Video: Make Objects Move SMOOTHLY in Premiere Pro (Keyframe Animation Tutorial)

In this video, you'll learn how to make objects and shapes move smoothly in Premiere Pro by using keyframes to animate them.
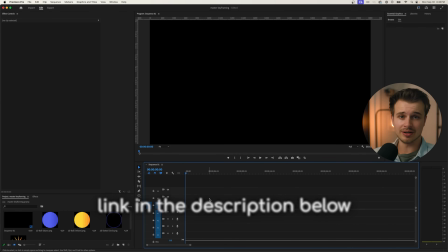0:06 Let's get into it. The first thing you need to do is import your objects. I will leave a link where you can download and follow along if you would like as well.
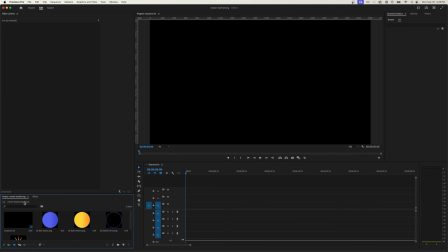0:13 So once you have your objects in Premiere Pro, you'll see they show up in your project panel and you can just drag one of these out onto your timeline.
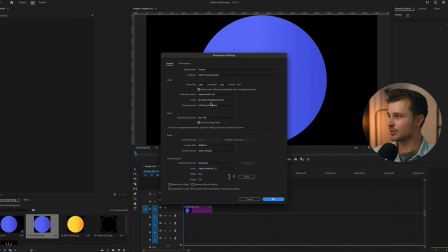0:21 Now for reference, I am using a 4K sequence, so that is 3840 by 2160.
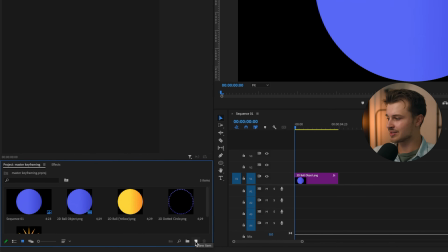0:27 If you don't know how to make a sequence, you can come down to this bottom left hand side create a new item and then do sequence and you can
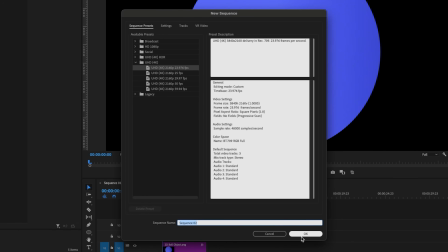0:33 just use this UHD setting at the top here and then click OK cool so now you have a sequence with your object on the
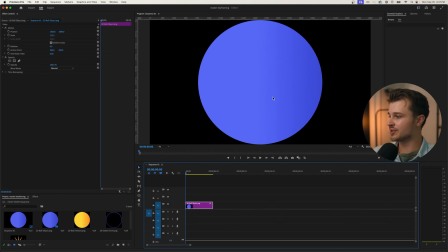0:40 timeline here and what we want to do is make this object move smoothly so the first thing that we're gonna do is come over to our effects panel
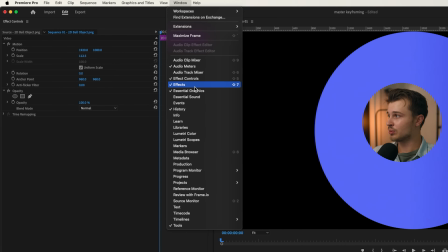0:47 if you don't see this you can come up to window and open the effects panel here another way you can get to this panel is
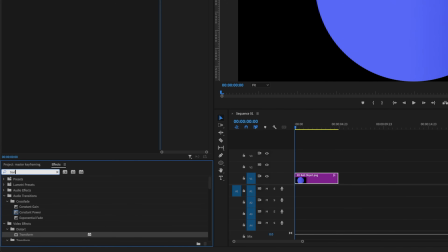0:53 by using the shortcut shift 7 and what we're gonna do is just search for the transform effect now we can drag it up into our effect
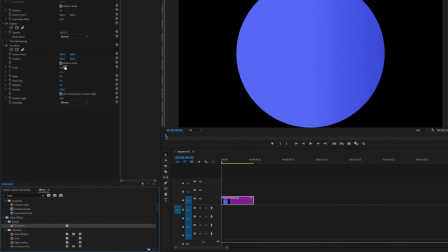1:00 controls panel or onto our clip on the timeline here and so once you do that you see it show up in the effect controls panel with some
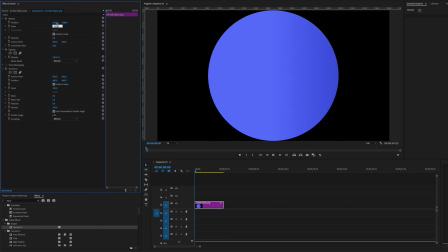1:08 settings now before going any further I'm just going to adjust our motion setting here to let's say 50 to make our circle a lot smaller actually
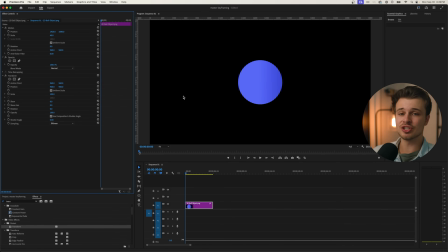1:16 I'm gonna do 40 so the first thing I'm gonna have done here is transitioning the object from being out of the scene down here to in the scene in the center where it is right now and we can do this by using keyframes so we're gonna come over to the transform panel here I'm going to select
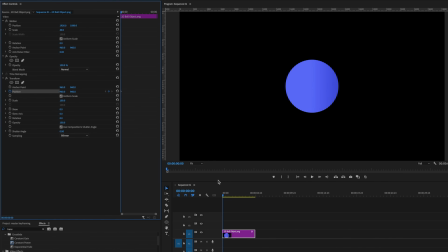1:33 the position keyframe and toggle the animation right here and then I'm going to come to the timeline and drag my playhead over to almost to the end and I'm gonna set another keyframe by selecting add slash remove keyframe great so now we have two keyframes here but
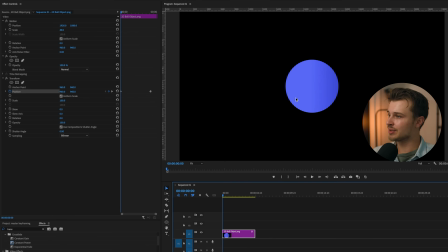1:49 nothing is happening yet so what we need to do is set the first keyframe so that the object is out of the frame so what we can do here
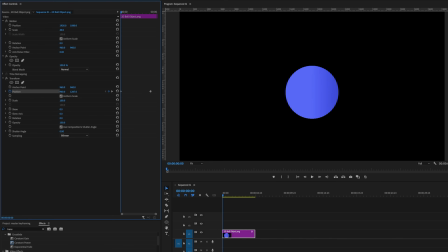1:57 is come over to the position go to the vertical value here and drag this to the right so that it's out of frame and now if we play this back you can see the object comes into the frame very slowly I'm actually going to speed this up by dragging the keyframe over to
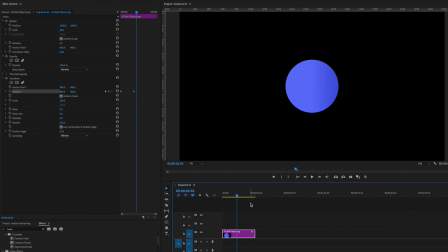2:13 the left here and if we play this back now the transitions a little bit faster but this isn't a very smooth transition I mean it's all one speed it starts and then it abruptly stops here so what we can do to make the transition a little smoother is we can select our keyframes here right click on them and then go temporal interpolation ease in
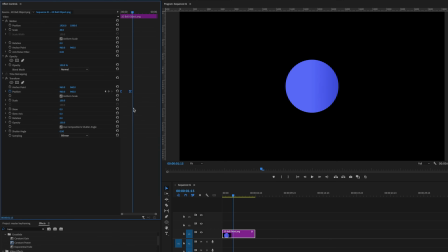2:33 temporal interpolation ease out and just so you can see what that is actually doing I'm going to toggle open the position here and we will undo those and come back to the start I'm going to zoom in and as you can
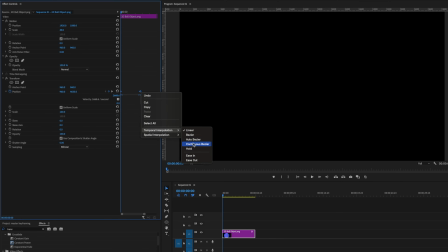2:47 see this is before Adding our ease in and ease out now once we add the ease in you see it goes from a flat line to a little bit of a curve Which means the transition of the animation is going a little bit smoother and the ease out just evens it out on
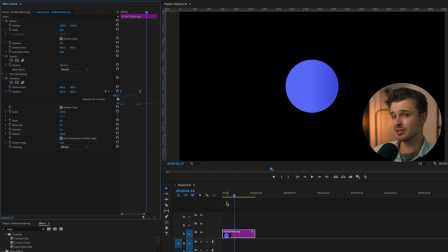3:02 both sides So if we played this back, you can see that the transition is a little bit smoother It's not quite where we want it yet And that is because the ends and the start of it are just too abrupt because it starts a little bit slower Gets really fast here and then
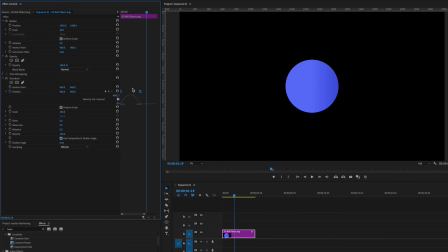3:16 slows down again, but like I said, it's just very abrupt So what we can do to make this a lot smoother is we can drag these keyframe handles to the left or Select this keyframe handle and drag it to the right and what this will do is make the transition really slow at
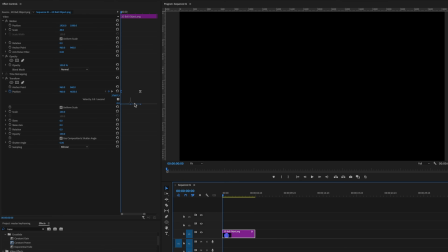3:33 the start Get really fast and then it's slowed down again So if we play this back
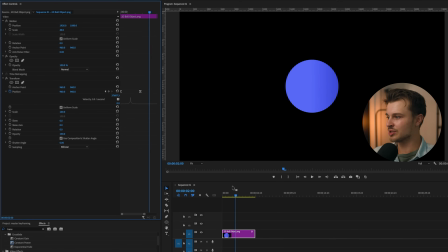3:38 You can see it's a little bit too fast and a little bit too abrupt in the middle there So I'm going to select the keyframes and just drag them to the sides a little bit So it
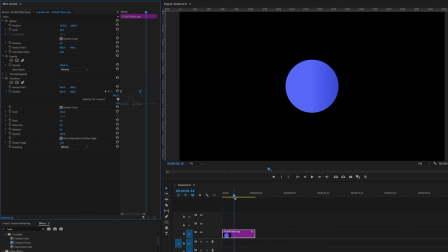3:47 smooths it out and now we have a really smooth transition here where it starts slow gets faster and then slows down again Now I can also do this so that it starts really fast So if I drag this over and then I'm gonna drag this up